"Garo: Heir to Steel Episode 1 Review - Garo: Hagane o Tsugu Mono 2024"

This sequence is masterfully filmed,
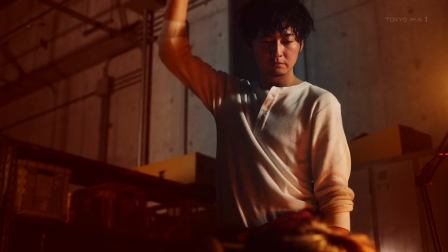creating a dreamlike atmosphere with slow-motion shots and visceral blood sprays that immerse the viewer in the sensation of feeling like they're being taken over.
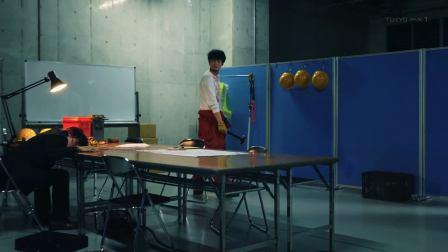Snapping back to reality, the foreman regains control, bewildered by the aftermath and the hammer in his hand.
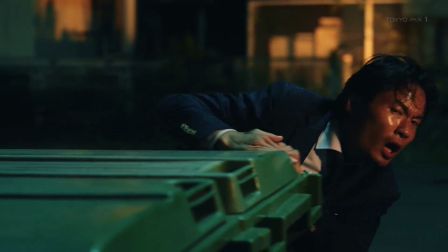In pursuit of the lone survivor from the crime boss's group, the foreman, now a stalking threat, is poised for a kill.
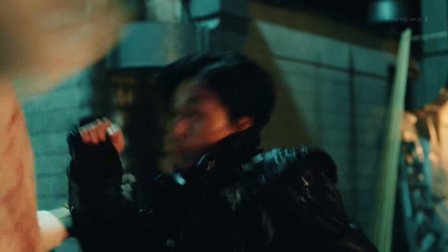Fortunately, Ryūga intervenes. Following a brief skirmish, the foreman undergoes a transformation into a horror.
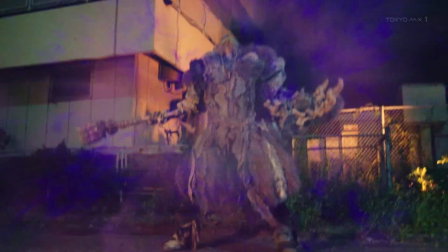And let me tell you, hands down, this is my favorite horror design to date. Towering and hulking, it exudes an aura reminiscent of an elder god,
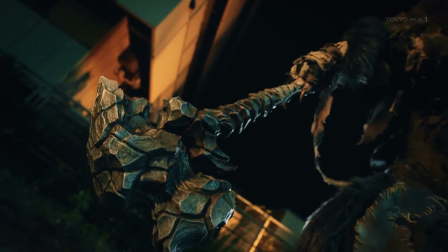suggesting a rich natural lore. armed with a giant club hammer that echoes the former's earlier violent acts.
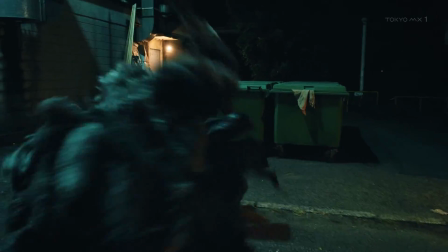This monstrous creation is both perverse and naturally captivating.
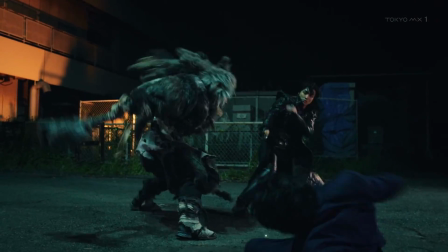The design stands out with its flowing hair and cohesive, exciting movements, creating a sense of unity in its monstrous form. It's a breath of fresh air, and I'm hoping that the innovative ideas behind this design will permeate through the rest of the show's monsters.
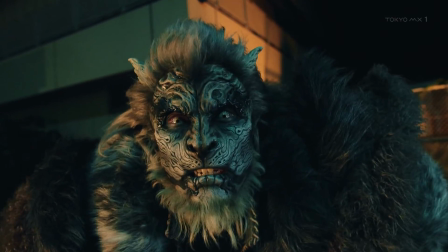After the initial disappointment with the first monster, encountering this visually striking horror is a welcome surprise that adds a layer of excitement to the series. As for the Garo armor, the last 9 years seems to have brought a notable change.
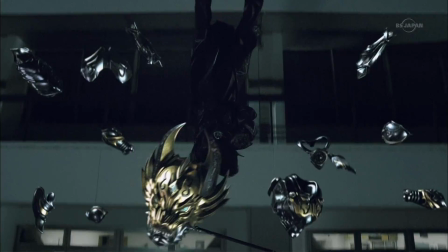Garo, the one who shines in the darkness, the armor was sparingly used,
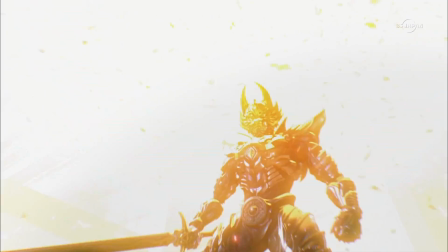predominantly relying on a CG rendered version rather than a practical suit, with an exception for one sequence in the show. While I accepted this as a stylistic choice, I tend to prefer the authenticity that comes with a live suit over a CG render.
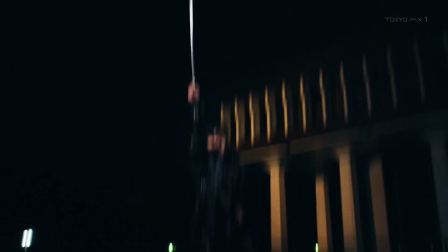In the current series, Ryūga transforms into the Golden Knight Garo during the first fight, and the exciting news is, it involves a brand new practical suit.
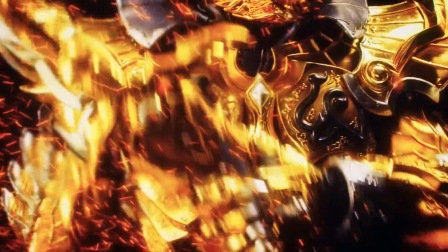This shift to a live suit for the transformation adds a tangible and immersive quality to the iconic Garo armor,
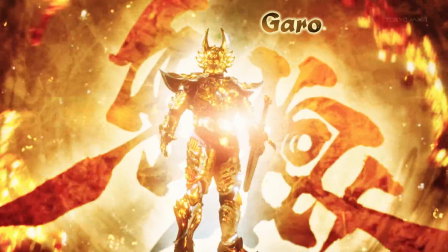enhancing the overall viewing experience for anyone who appreciates the authenticity of practical effects.
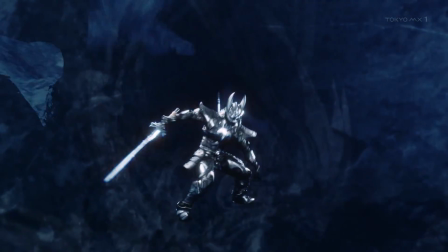This episode also introduces new characters like Soma, a Steel or Hagane Knight, brings another fascinating aspect to the armor lineup in this episode.
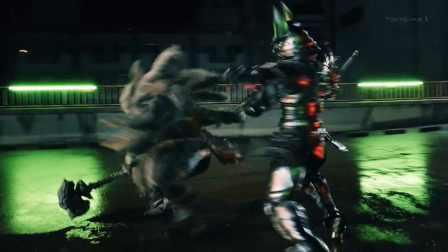These suits are bestowed upon knights without a title, and are less intricate than a typical Makai Knight's armor. Yet it's precisely this simplicity that makes Soma's armor stand out and appear particularly appealing.
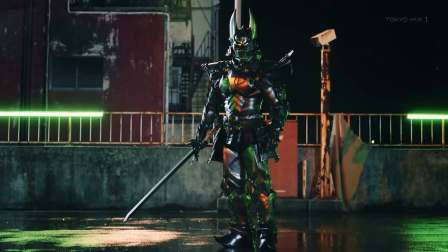Similar to the Garo armor, Soma's suit combines a physical suit with a seamlessly integrated CG render.
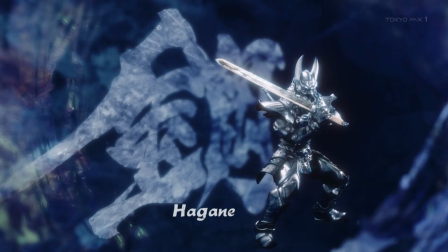What distinguishes it is its more traditional aesthetic, evoking a sense of classicism, especially when compared to the more modern look of the Garo armor.
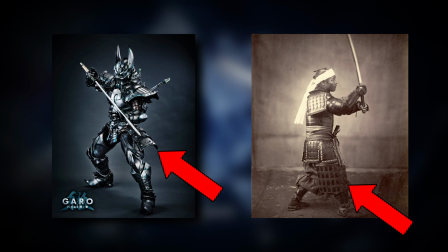The design leans towards a more traditional samurai style, evident in the thigh guards and shoulder armor, and it's hard not to draw a mental comparison to Zero's armor. And one can't help but wonder if this is an intentional parallel that is there to drive an extra layer of depth to the narrative.
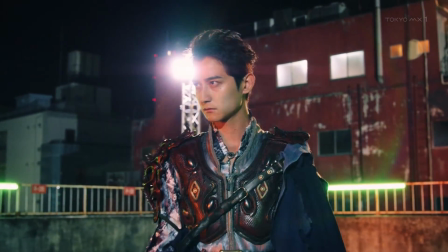Soma's brief introduction at the end of the episode reveals a clear stance. He disapproves of Ryūga's meddling in his city. While the implications are not fully clear, one immediate conclusion could be that this city once lacked protection, prompting an unprepared Soma to don a Hagane suit of armor.
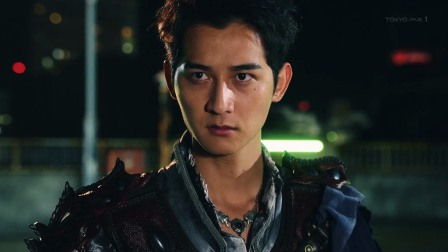Ryūga, on the other hand, might not have an established history with the Makai Knights, but he has garnered recognition by revitalizing the golden armor. This dynamic sets the stage for a potential class struggle between the titled Makai Knights and the more straightforward Hagane soldiers. I like the idea of Soma serving as a representation of a societal divide, adding an intriguing layer to the narrative, hinting at complexities and tension that could unfold as the series progresses. Or I'm just making this all up because I'm not fully up to date with the Ryūgaverse, and I'm sure I'll feel silly for voicing this later.
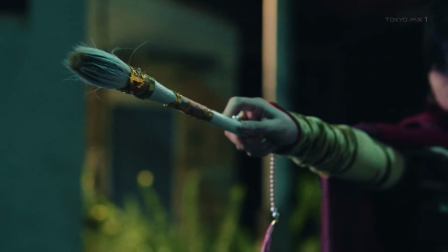We're also introduced to Koyori. The vividly colored Makai Priestess stands out as one of the brightest in the Garo series, donning neon pink socks, an unusual sight in the Garo universe where such vibrant colors are rare.
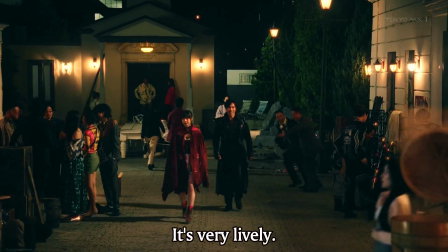Eager to delve deeper into the character, Koyori serves as the guide, introducing viewers to the intriguing world of Creacity.